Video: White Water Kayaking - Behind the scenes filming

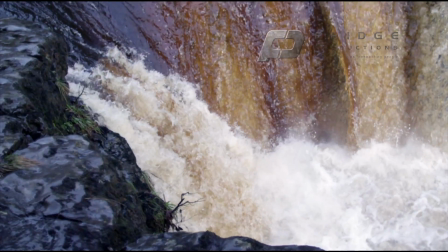0:01 I wanted to capture the movement in sports, which we rarely see,
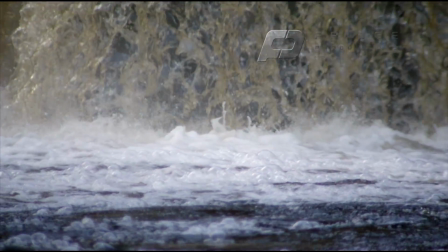0:06 the concentration on the face of the athletes, the strength and skill, along with the fleeting ethereal nature of the environment in which they are working,
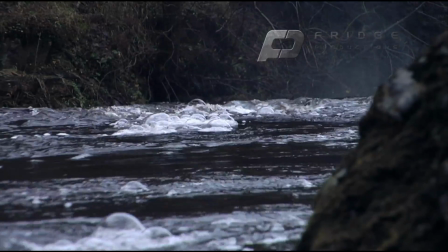0:14 I thought White Wasp was a fitting backdrop with its delicate but powerful presence.
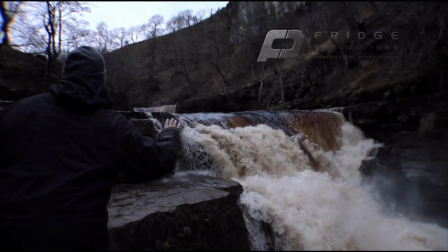0:19 We've set up position to give an idea how Steve Alkayaker will approach the falls,
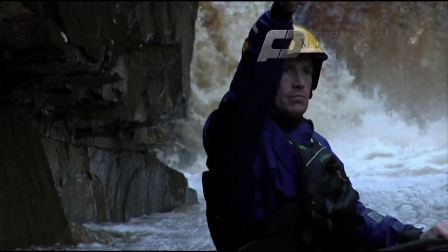0:28 it It'll also give him an opportunity to get a feeling for what the river and the falls are doing.
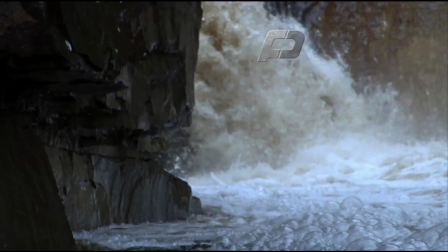0:35 This will allow Steve our camera operator and his assistant Dan to gauge the kayak's speed and access point to the waterfall and enable them to set the focus too.
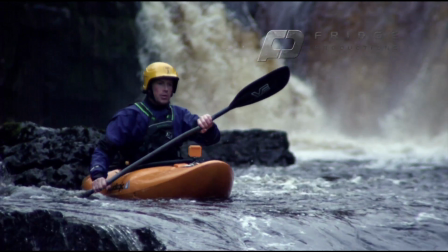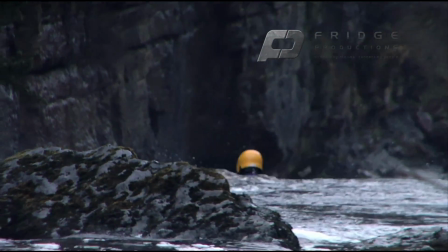0:51 Our main camera is a red epic, using a variety of lenses, and we're shooting at a high frame rate so that we can change the speed of the film in post.
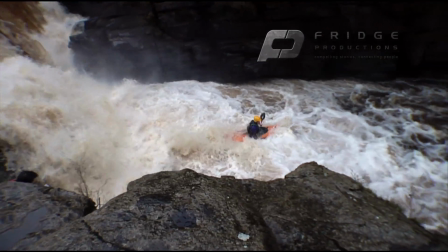1:00 speed ramping between normal to ultra slow motion depending on how it comes out in the edit.
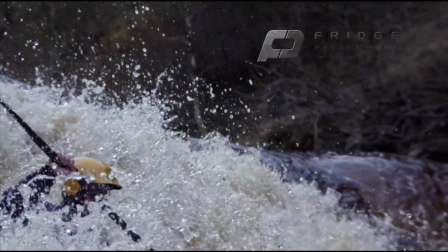1:09 I don't want to have any more attempts at the waterfall than necessary. We've got a lot of shots to get through and I don't know how long the flood will be navigable.
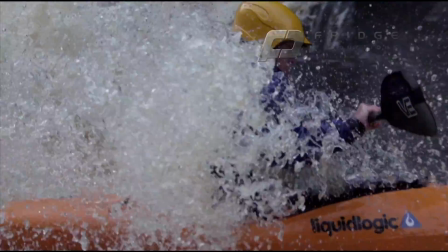1:16 I need to get the two falls in the can before Steve says he's unable to make any further attempts.
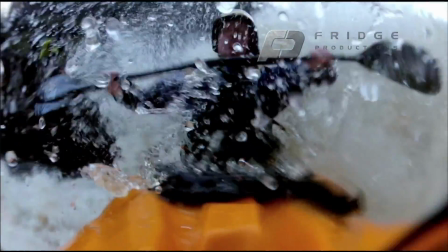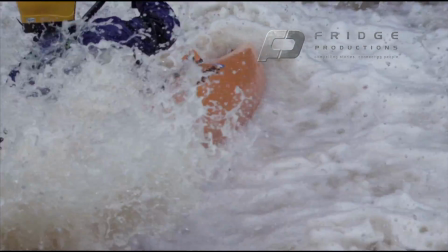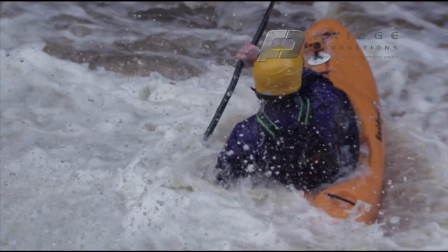1:31 We're also recording from the deck of the kayak using a HD minicamp so that we can get a shot of Steve's face as he successfully completes the run.
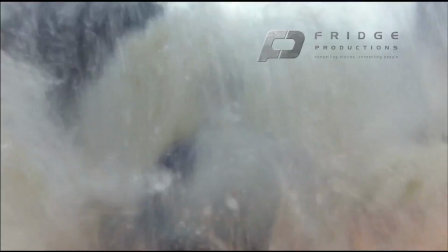1:43 Henry, our photographer, has also taken still shots. I think the combination of the two mediums will be stunning.
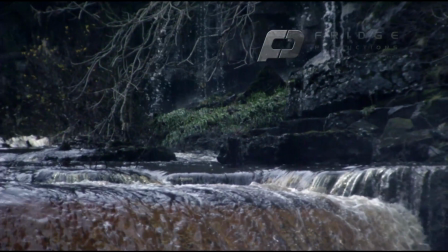1:51 I'm really happy with what we've got so far. The conditions have been great and it's going to be quite an exciting film.